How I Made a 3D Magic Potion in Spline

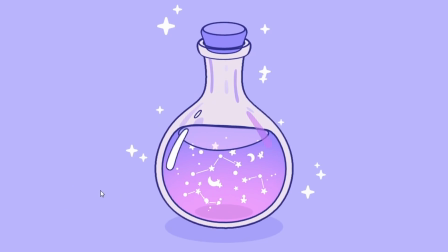0s
This is a realistic design which I'm about to turn into an aesthetic one, make it interactive and add it to a website.
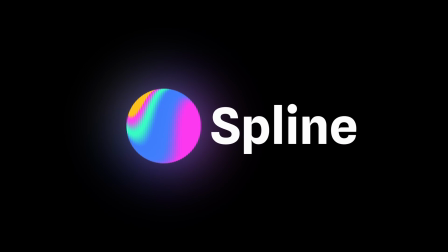5s
I'm using Spline, which is the sponsor of this video.
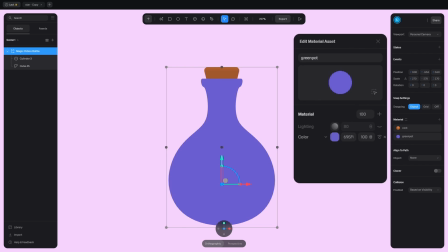8s
Add the bottle from the library and change the materials to flat colors, so turn off lighting, and apply an outline.
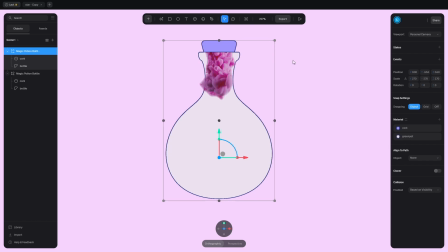15s
The next step is to pour liquid into it. Duplicate the bottle, change the color.
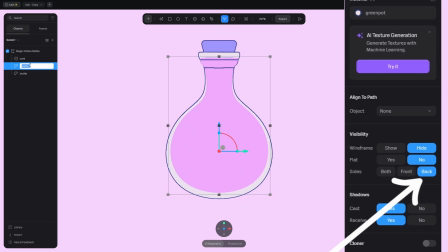20s
Scale it down and make the bottle see-through by changing the visibility to back, so the front face is invisible.
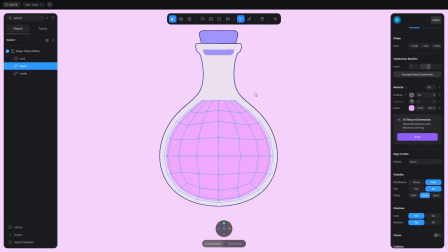26s
Adjust the liquid a bit. Go into edit mode with double click and delete the unwanted parts.
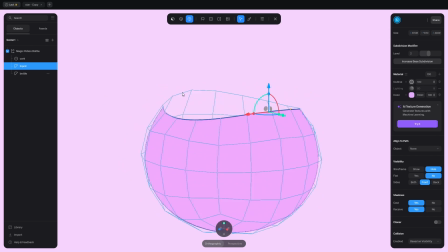31s
Then adjust the top vertices till you have a curved surface. To fill the hole, change to edge select, select an edge and click on this button. Ta-da! The hole is filled. What's next? Add the gradient to the liquid by using depth.
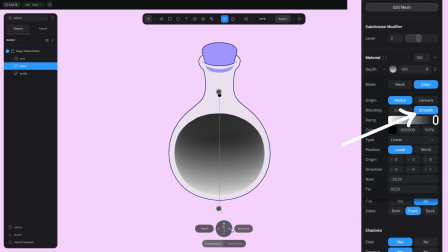46s
Set it to linear and change the direction to Z. Switch to smooth. Move these arrows to make it smaller and change the colors.
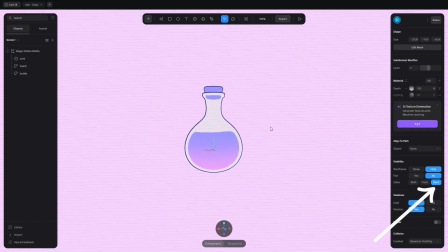53s
Click on back so we can see inside the liquid. Let's add an outline, but not so fast.
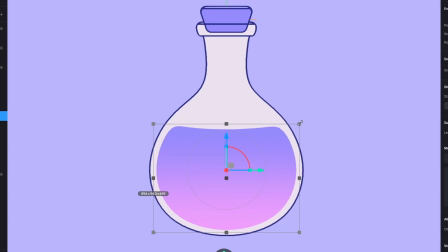58s
Instead of using the outline layer, I duplicated and scaled up the object, added the outline color and made the back face visible only.
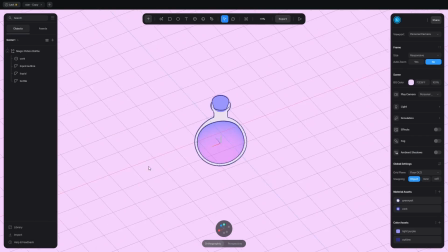65s
This way, I achieved a decent outline. Look at this cutie pie. Let's add the nice constellation-y flavor to this beverage.
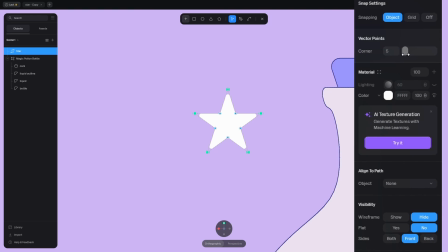72s
Add the star first, quick adjustments, corner, extrusion, bevel. Then add the path.
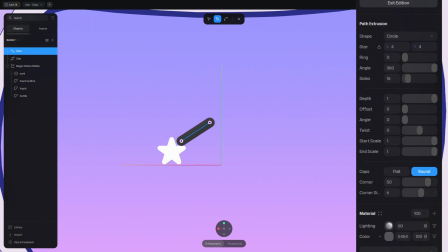77s
It's a bit thick, so make it thinner. Change the caps to round. Add the sphere and make a constellation from these bad boys.
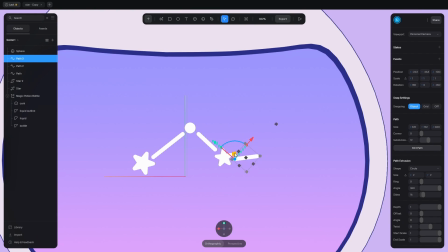84s
Adjust the lines in edit mode if you need to. I got bored of this, so let's continue with something else.
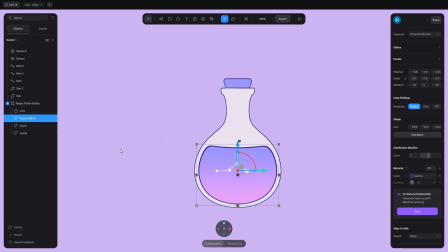90s
Add the surface to this liquid, why not? Duplicate the liquid and delete everything except the top faces.
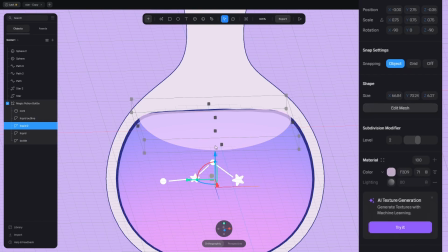97s
Change the visibility to front, add the color and change the opacity. Scale it down, adjust it a bit.
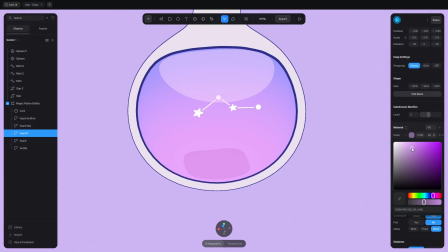102s
Let's make a shadow at the bottom of the liquid. First I duplicated the object, but I realized the geometry is not round enough.
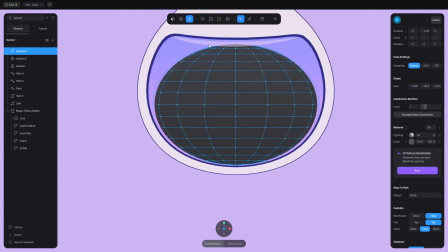109s
So let's add the sphere instead, adjust the size of it and keep the bottom part, set the visibility to back.
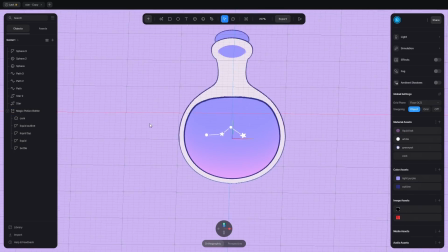115s
Add the darker color and change the opacity. Now it feels more like a liquid.
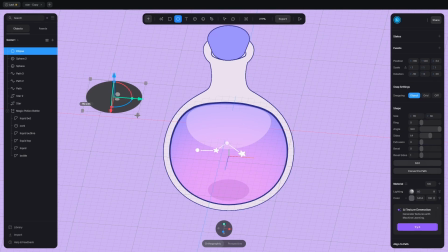119s
I tried to add an outline to the surface using a ring, a torus, then I realized I could add a path.
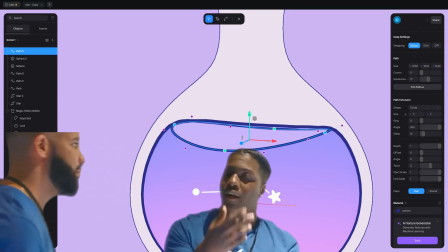126s
Sometimes the most obvious things don't come to mind. Let's use a torus for the outline of the cork.
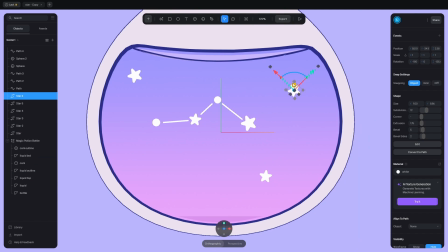132s
The thickness can be changed here. Okay, let's go back to the liquid. Populate it with stars and spheres.
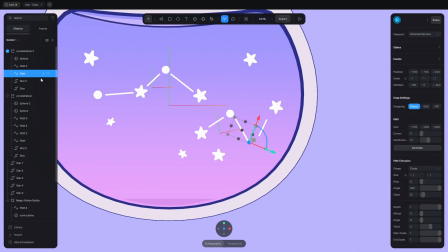138s
Randomize their location, rotation and size. Let's make another constellation here and another one there.
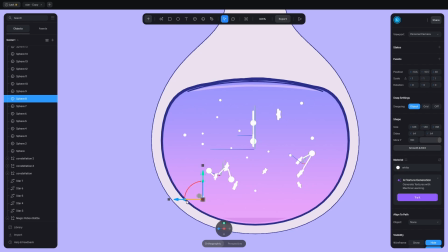145s
Add tiny spheres, which add more magic to the liquid. Don't forget about the stars outside. They help in the composition. Now I'm gonna show you how to add these reflections.
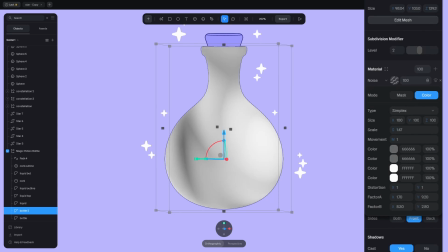155s
Duplicate the bottle first, change the visibility to front and apply a noise texture to it with some nice colors.
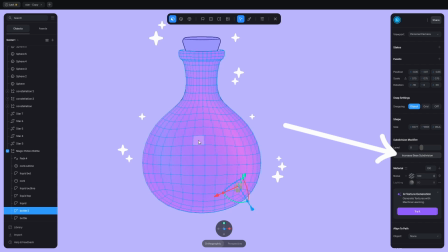162s
Then go into edit mode with double click and increase the subdivision, so the reflections will be thinner.
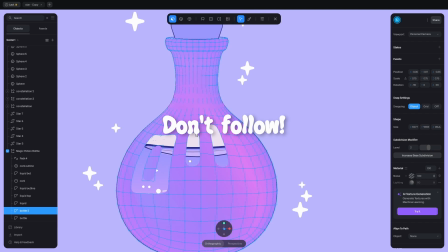168s
Keep the parts where you want the reflections and delete the rest. Add more to the upper half, cause that's the empty part.
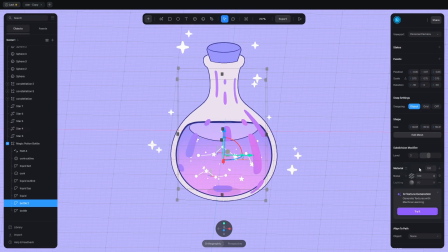174s
By the way, don't copy mine because I will change it later. Tweak the opacity a bit, add some to the backside too, but something is off.
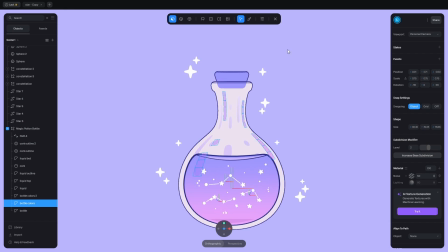181s
It looks like a cow, so just keep a few reflections and delete the rest. Change the opacity to a lower number.
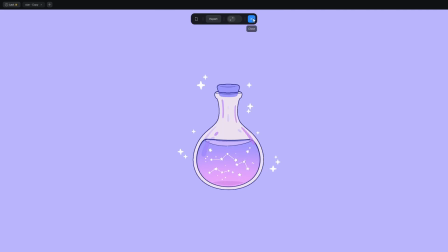187s
Now I think it's better. This is your reminder to keep things subtle. Let's add the white reflection with an outline using the same techniques.
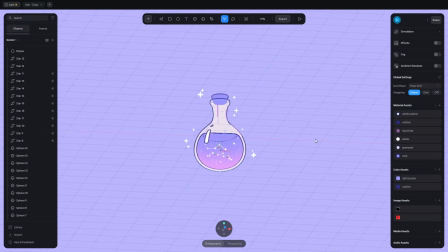195s
Use an ellipse for the shadow. Let's tweak the whole thing till it looks better. First of all, adjust the thickness of the outlines till it's kinda the same everywhere.
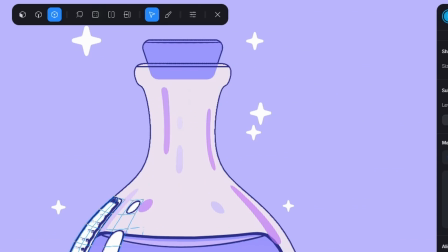204s
Add additional outlines here and there. You see, the outline of the cork is not visible here.
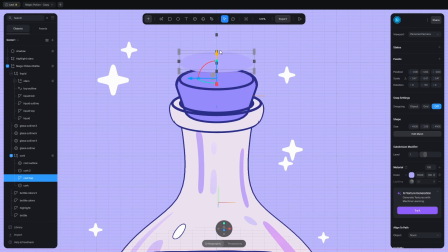209s
Delete the outline layer and add the mesh based instead. I duplicated the cork and made the top part slightly brighter, which gave some depth to it.
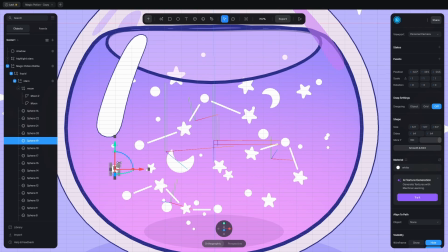217s
I changed the placement of the highlight, made the spheres bigger and added some stars and moons.
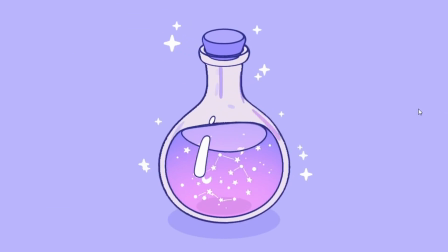222s
Now it looks way better. It's time to make it interactive and then add it to a website. Okay, here's a quick breakdown of this interactive scene. I added a new state where the potion is rotated and elevated.
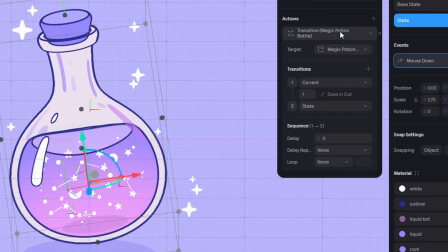236s
A mouse down event triggers a transition between those two states, with a custom animation falloff.
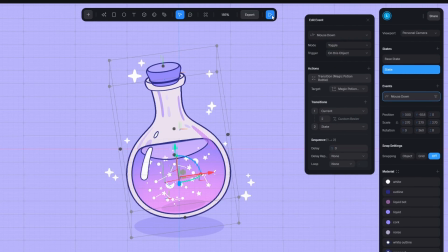241s
I set it to toggle so it goes back and forth like so.